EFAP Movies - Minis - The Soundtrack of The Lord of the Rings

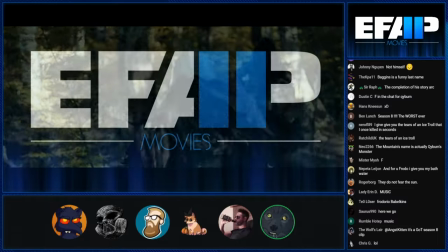this scene that always like stuck with me it was the combination of the isengard theme and also just the slow-mo uruk-hai like running through the forest
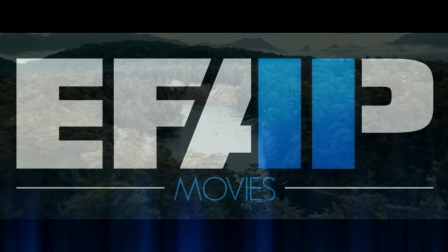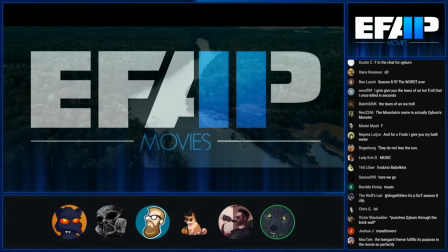it was years between me seeing this movie for the first time and then like seeing the full trilogy uh in the extended editions for years i always
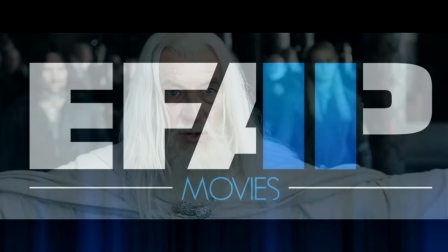remembered that one scene something about it it's really fucking good i will draw you salaman as poison is drawn from our wound
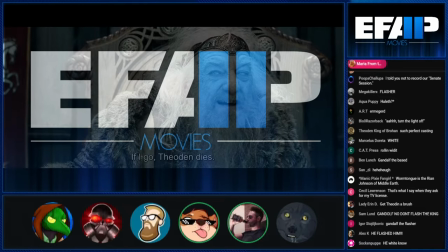the music let's see where this is going it's going to be lit fam
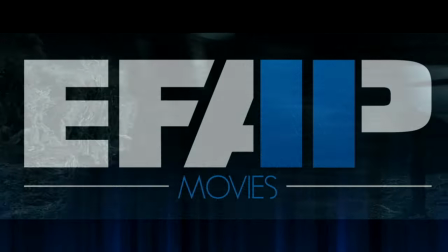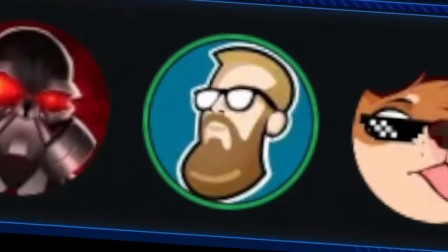dude the music that part too was rad I
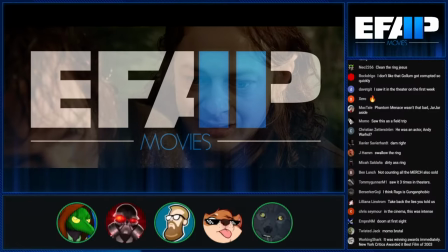love the soft choir in the background
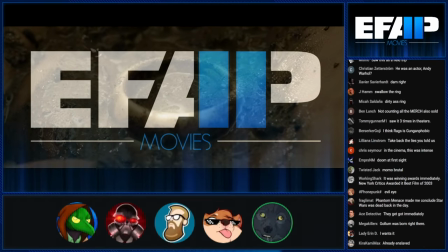they've used that motif multiple times in these movies
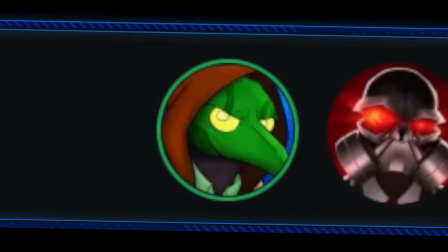it's just like oh shit I know exactly what's about to happen When Boromir was up on the mountains, when he was staring at the ring, they played it as well.
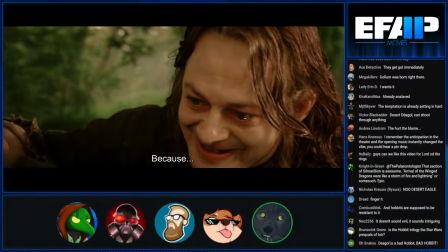They played it when Aragorn was tempted by the ring as well.
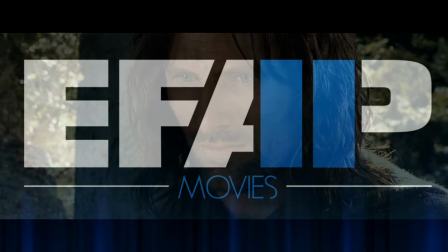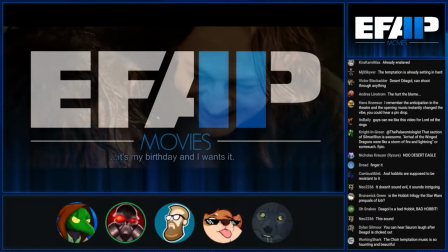Definitely part of what makes this sequence disturbing is the music as well. Well, the shift, yeah.
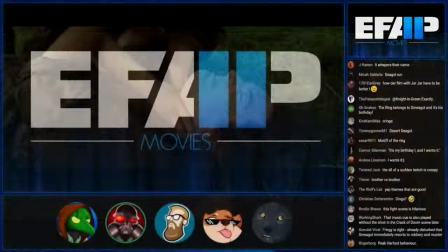Yeah, here it comes.
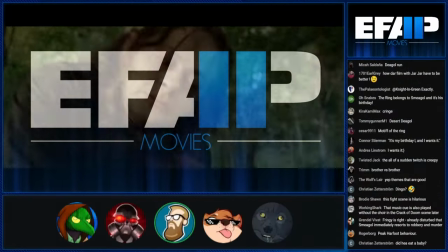And the reverb from the bass on this one shook.
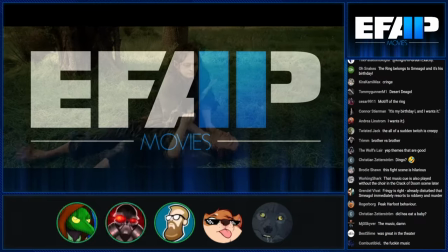forget shook the theater it was great it's like his heartbeat yeah yeah one
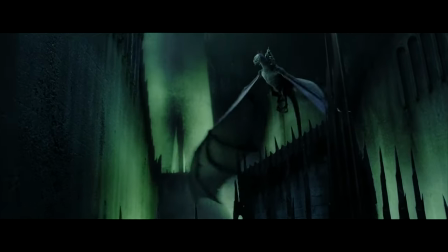of my favorite musical moments for here oh
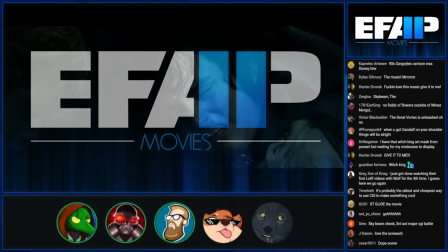oh shit he just covered everywhere this is this is like this is pure fantasy in the best
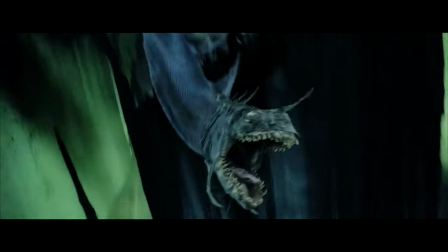way possible yep what about fucking rule of cool the witch king is just
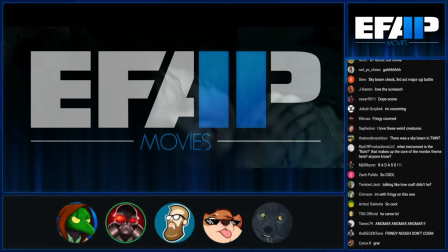Does it get cooler than that?
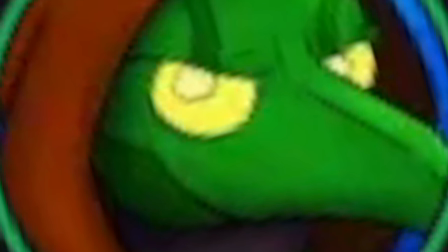The music. Ooh. Let's go!
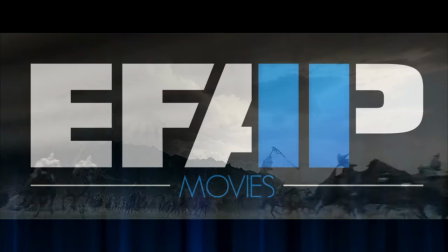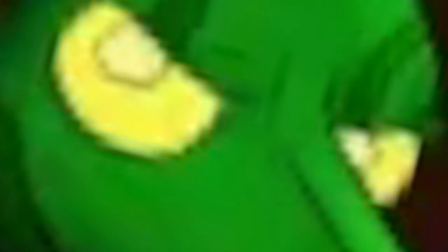Yeah. Here we go! Oh, fuck.
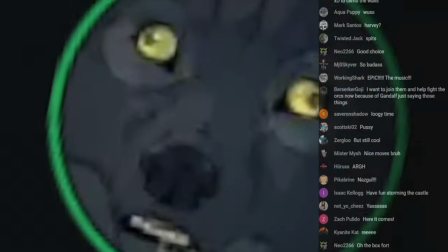It's so epic! This is my favorite musical cue in this movie.
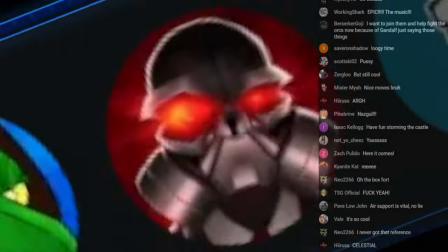Remember the Simpsons parody of this? There's a Simpsons parody of this? Yeah, there is.
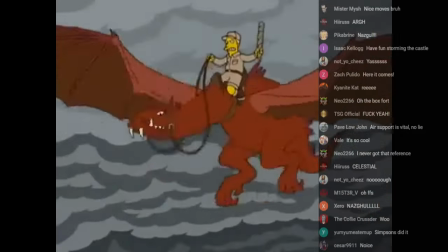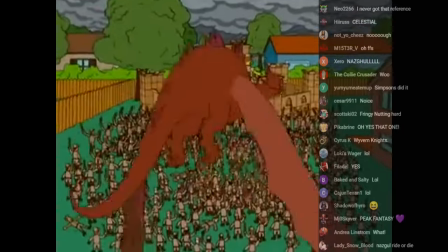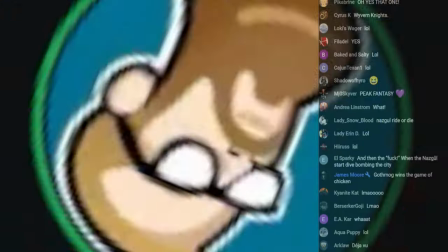look at the dude look at that oh wow and the music
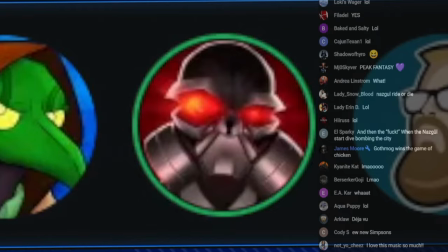is so fucking you also the wish king has one of like coolest masks and everything ever i like how in shadow
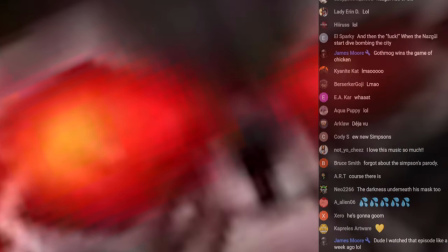of war they made him look stupid you don't like that you're lying yes
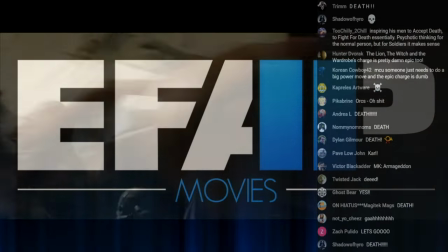when you have the music ramp up
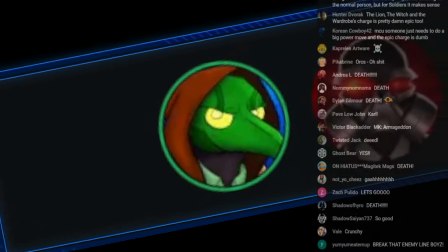and then you cut to of the diegetic sounds of the battle.
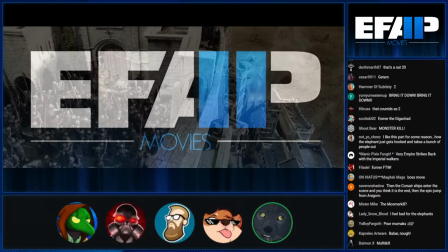One thing that I wonder how difficult it must have been is how hard must it have been to cut Howard Shore's score?
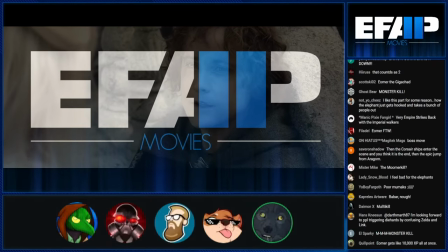Yeah. Because you listen to the complete recordings and it's like, how the fuck could you have possibly trimmed any of this?
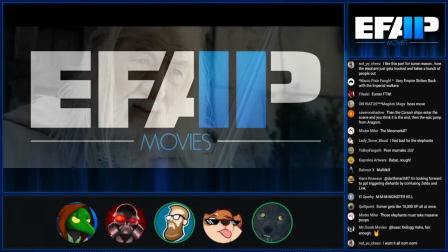It's insane because those things are long. It's a huge collection. Well, yeah, the complete recordings are almost as long as the fucking movies themselves.
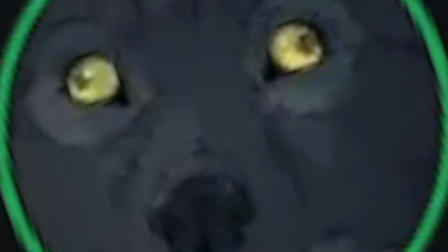They recorded a lot of music. And it's the greatest soundtrack ever made. Rude. Yep. Thank you.